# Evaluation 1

The title of my film is What We Lost, which I believe is ideal at creating enigma codes by using a vague and undisclosed statement as a way to
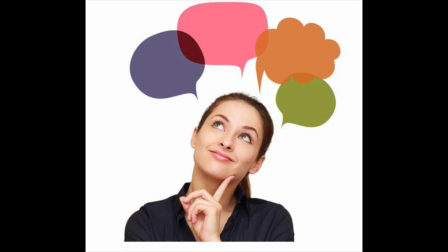reveal a small part of the plot to make the audience think and apply the title to the action occurring. This is done by making the audience ask questions about what was lost or who we is, which is critical in embedding these initial enigma codes.
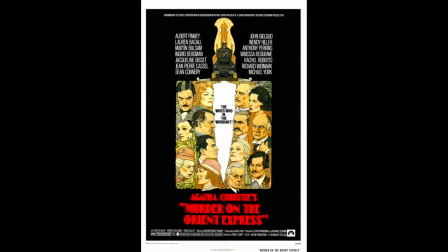This is seen in films such as And Then There Were None, None of What, Murder on the Orient Express, Who Was Murdered, Who's the Murderer, and Gone Girl, Gone Where, Which Girl,
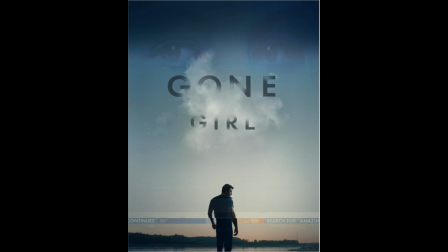which all share common conventions of making the audience ask questions even before they've seen the action.
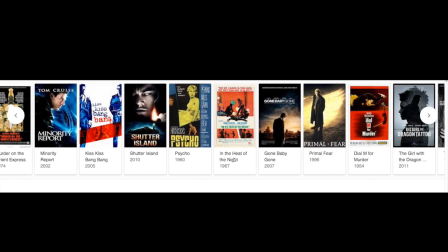This is different to other films in the genre, which use the name of a character to relate what is occurring within the action or to signify their importance.
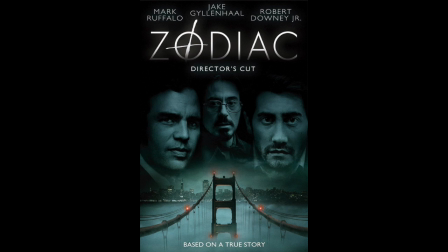In films such as Zodiac, the use of the main character as the title, the Zodiac Killer, installs and embeds the importance and relevance to the audience.
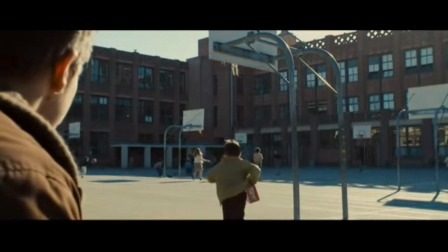However useful this may be, I would rather draw attention to the lost part of my title, as I believe this is more relevant to the plot,
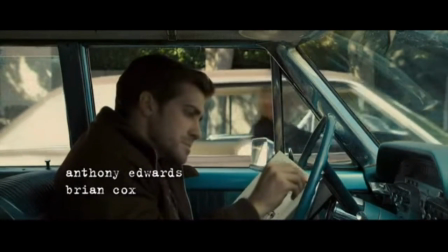which I believe is far more subjective than a name, therefore the audience will be more inquisitive as a result of this.
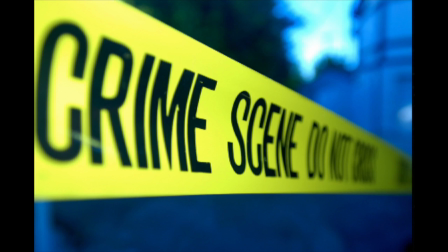The genre of my opening sequence is a crime drama. For this I decided to stay as conventional to my genre as possible.
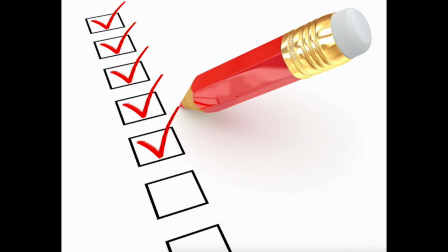This is mainly because my questionnaire asked questions which resulted in my target audience opting for a more conventional sequence.
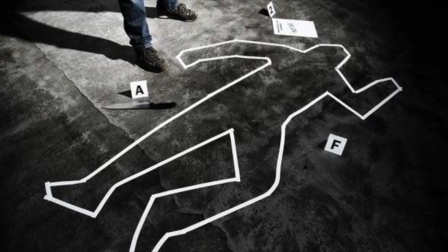I could see this as flashbacks, various props such as typewriters and murder were all chosen to make an appearance in my sequence, which I found were all conventional with the genre.
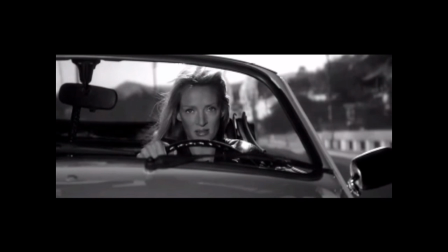Flashbacks make up a large component of my opening sequence and have made various appearances
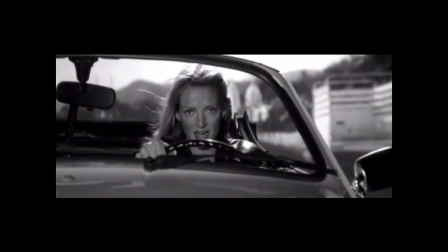in crime dramas in order to provide context for an event that's happening within the action,
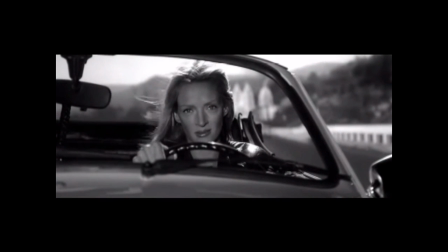or to provide exposition for characters. To show that a flashback was taking place, I used a black and white filter to convey a feeling of time passing backwards,
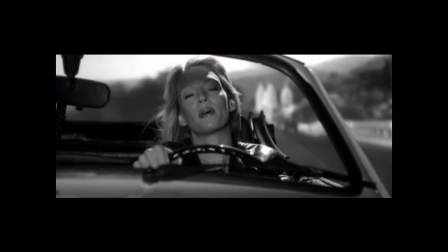which is shown in films such as Memento and Kill Bill, which signify time passed,
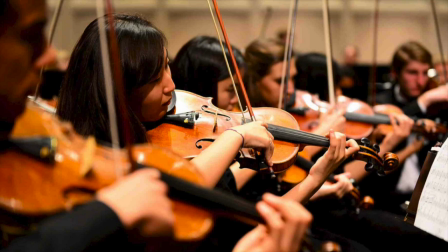and to provide exposition for the audience. The music which makes up my opening sequence is mainly orchestral, with some use of minimal sound effects. The reason for this was to have the audience fixated on the action and for the music to develop the emotive message it is accompanying.
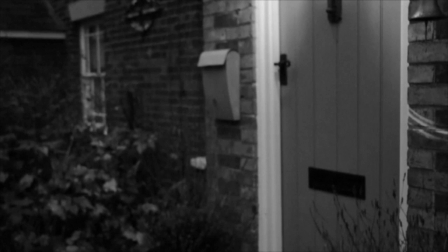These were emotions of distress and anxiety which surrounded the character and created an emphasis on the surrounding atmosphere
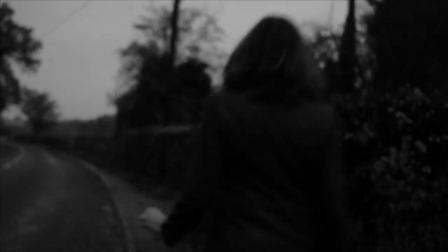which gives the illusion of a secure surrounding but in actual fact later intensifies leading up to the downfall of the character.
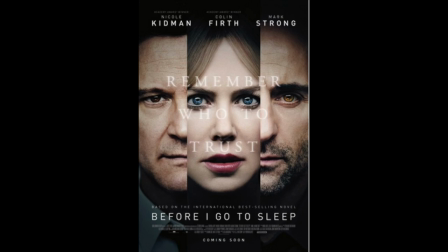This convention is commonly found in crime genres such as Before I Go to Sleep, as they adhere to the theme of conveying distress through music without incorporating the sound in order for the audience to form a more abstract opinion of the character as opposed to it being influenced by any dialogue.
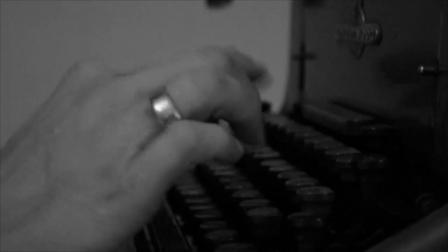Another way of being more conventional is by having the titles typed. This was done in order to relate to the typewriter at the start.
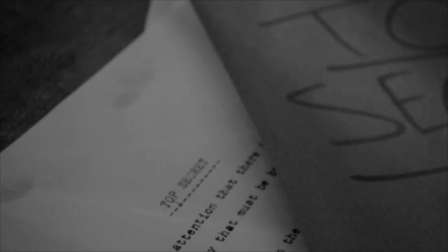This was done so to identify the significance of the typewriter and reaffirm the enigma codes around it.
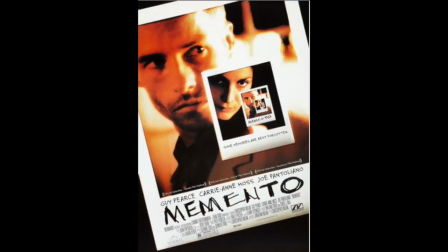This is seen in films such as Memento, where the title's entrance and exit,
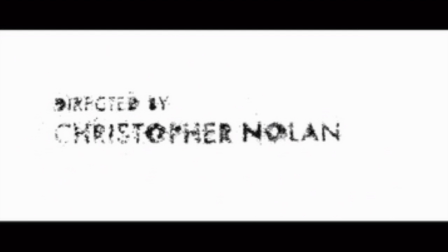through dust forming and then blowing away, connotes to memories that are not permanent and are constantly fading away. I use this tool in a similar way to consolidate on the enigma codes in What We Lost.
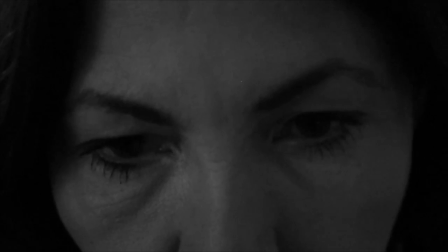The introduction of characters is done through the shots which attempt to reflect their personalities.
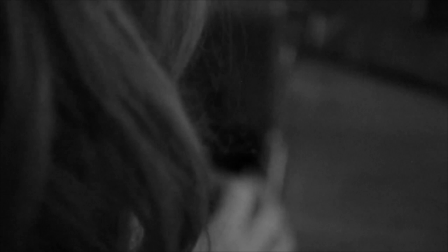For instance, with the character of Louise, the shots used mainly consist of close-ups and extreme close-ups, which relate to the confined and isolated location where the opening sequence is set.
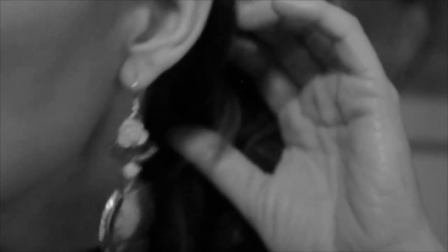However, as is more revealed to the audience in terms of plot,
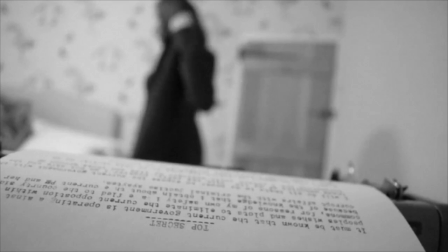the shots become wider and more inclusive to the action, in order to create a sense of narrative progression.
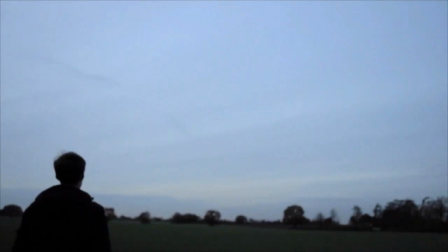In contrast to this, the main character of Frank is established using long shots and establishing shots.
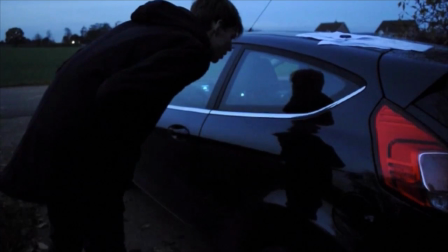This immediately challenges Louise's character, as the shots used portray very different characters and shows the difference between
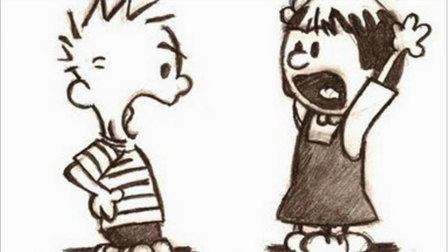Louise being an introvert and Frank being an extrovert and how they may come into conflict later within,
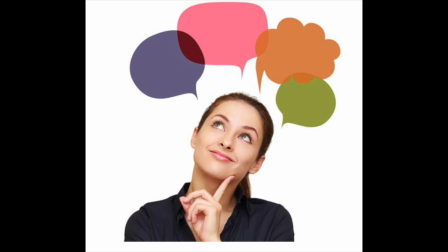which further creates more enigma codes, as the audience will question what their relevance is towards each other and what kind of conflict they will come into.